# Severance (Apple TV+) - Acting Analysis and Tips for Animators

Welcome back to Anarchy Analysis and Tips for Animators, and today I'm going to take a look at the show Severance, which is fantastic.
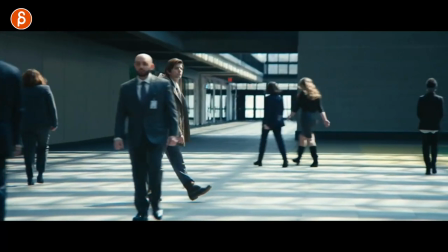It's going to be episode 7 specifically, and I'm going to cover things like character contrast, a movement, lenses, prop usage, thought process, a bunch of stuff.
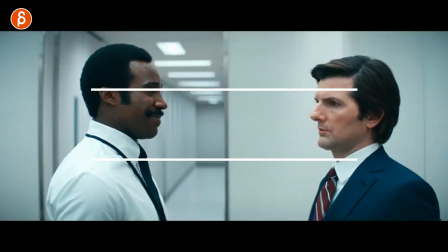So let's go. Like I said, this is episode 7, so it's going to be more towards the end-ish spoilery. I'm trying to stay away from spoilers, but just throwing it out there, it's towards the end. But before I do, hi, my name is JD, and I do acting analysis clips like these.
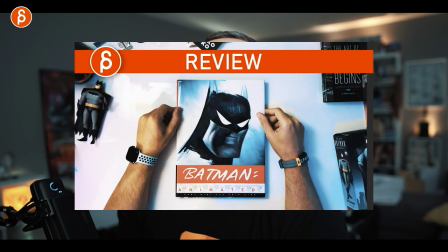I do animation analysis clips I do animation lectures reviews I do a bunch of stuff this is the pitch as always at the beginning that's the channel what this is about maybe you like it you want to subscribe if you want and stick with it if not maybe I'll see you one of
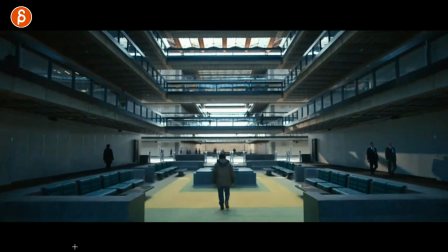my future uploads but let's get to the first shot okay I lied this is actually episode one but I want to show you this just because of contrast so for you as an animator
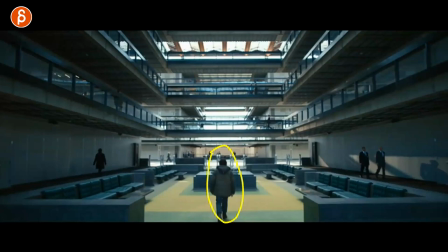my big thing is always character posing it's not your rig right you get in your t-pose that's my rig and you bring those arms down and then you start animating you You have to think in terms of what is the mood of the character.
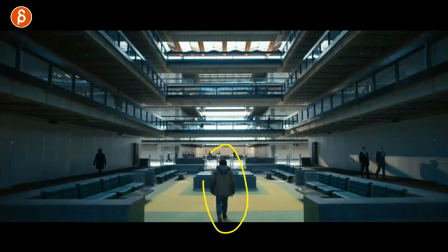Are they happy, sad? Do they love their job or not? All that is going to inform the movement, the attitude, the posing, all that stuff.
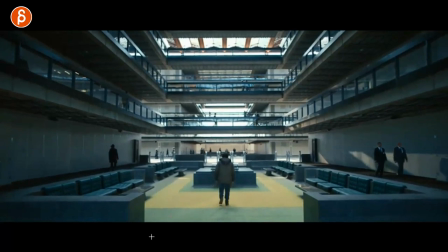I love the contrast in just kind of how he walks. You can see this here.
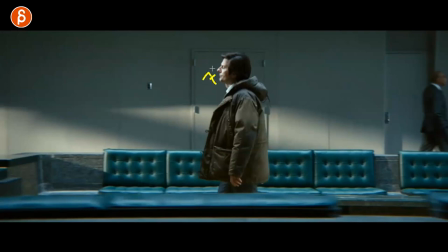He has his head slightly back. You're like, what is this? Eyes slightly closed.
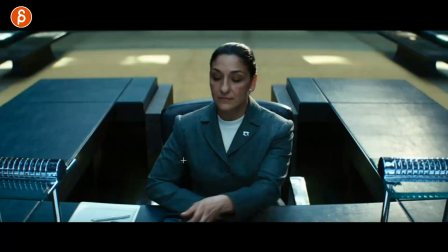There's no real enthusiasm in anything that he does. He's just slightly depressed.
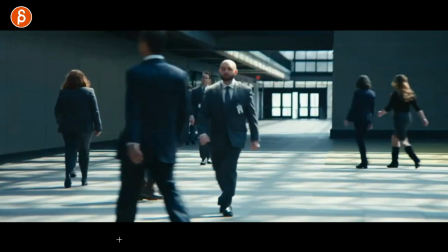You can see this. The head is still... There's always a certain tilt to it. and you can see that in his facial expressions look at that walk i love that he's slightly hunched over hands back here
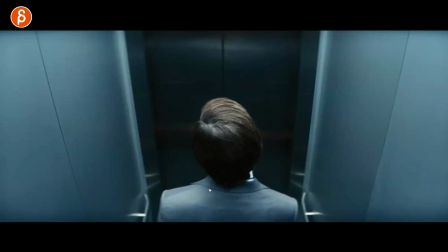there's just a certain factor to it there's that head tilt there's always a bit of a gravity or something influencing the character and i
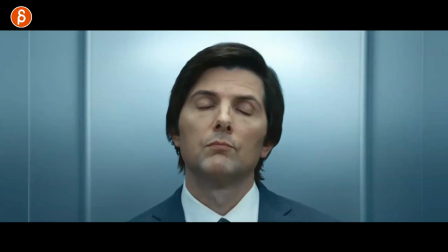love the change here again you can see that and then this happens the switch inside the elevator and you can look at the face look at how the face changes right there so if you go from here to here you can see he is straight the face is thinner so we're going from
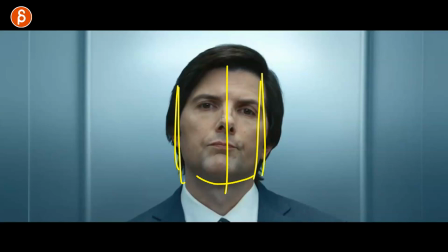a long lens where everything is flatter the face is flatter maybe i would say it's fatter but there's a certain to it so now
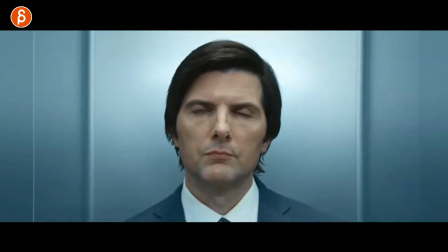the lens is much wider and it shortens everything and you can see that there's something when you have lens changes and i can blend that in how the face
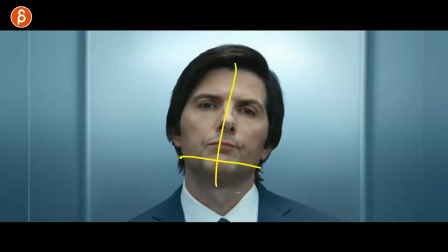gets flattened so i love that this is just flatter and with that expression and then more active straight head thinner everything just feels a bit more okay I'm ready to go and you can see this here in his walk
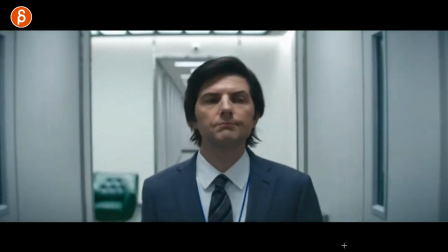It's a bit more pep in the step you can see this here Oh, okay, what's around here? And I'm showing all this just because it's really important your animation to really think about that those were two really But it's really important just because when you do pose out your character think about what your character feels at that moment There might be a gradual change throughout the scene But the character is gonna start somewhere and again don't go into I'm just gonna grab my rig and start animating take that first frame and pose out your character. Really make it, is he hunched over like this? Or is she more like that? Or it's just something where it's that first frame tells us about the state of mind and the personality of the character. And then you have room to grow and go somewhere. And I love that in the show that every time we see the outies and the inies, if you know the show, there's a whole attitude change, the speed of it, how they sit, how they walk.
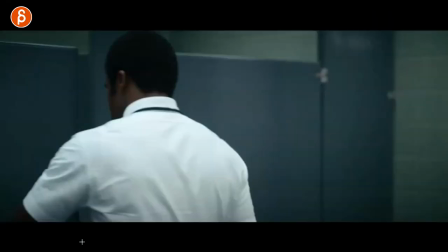So well done. And just in terms of posing, it's great for animators. Now, you know I like props. I'm gonna go straight into this.
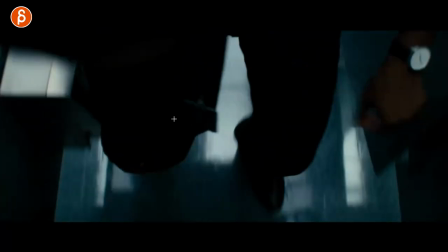He has to find something and he is wearing a tie. And what I noticed here when I saw this dangling right now, is this going to go into the toilet?
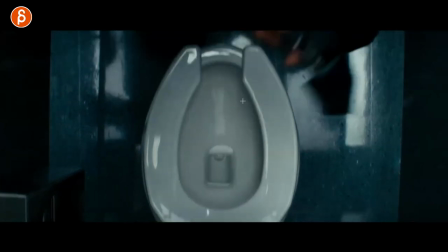But no what he does here. It's slightly off screen, but not quite,
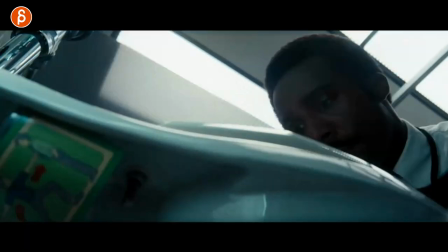but he's putting his tie behind his back So as he has this here you can see the ties back here And he does it again.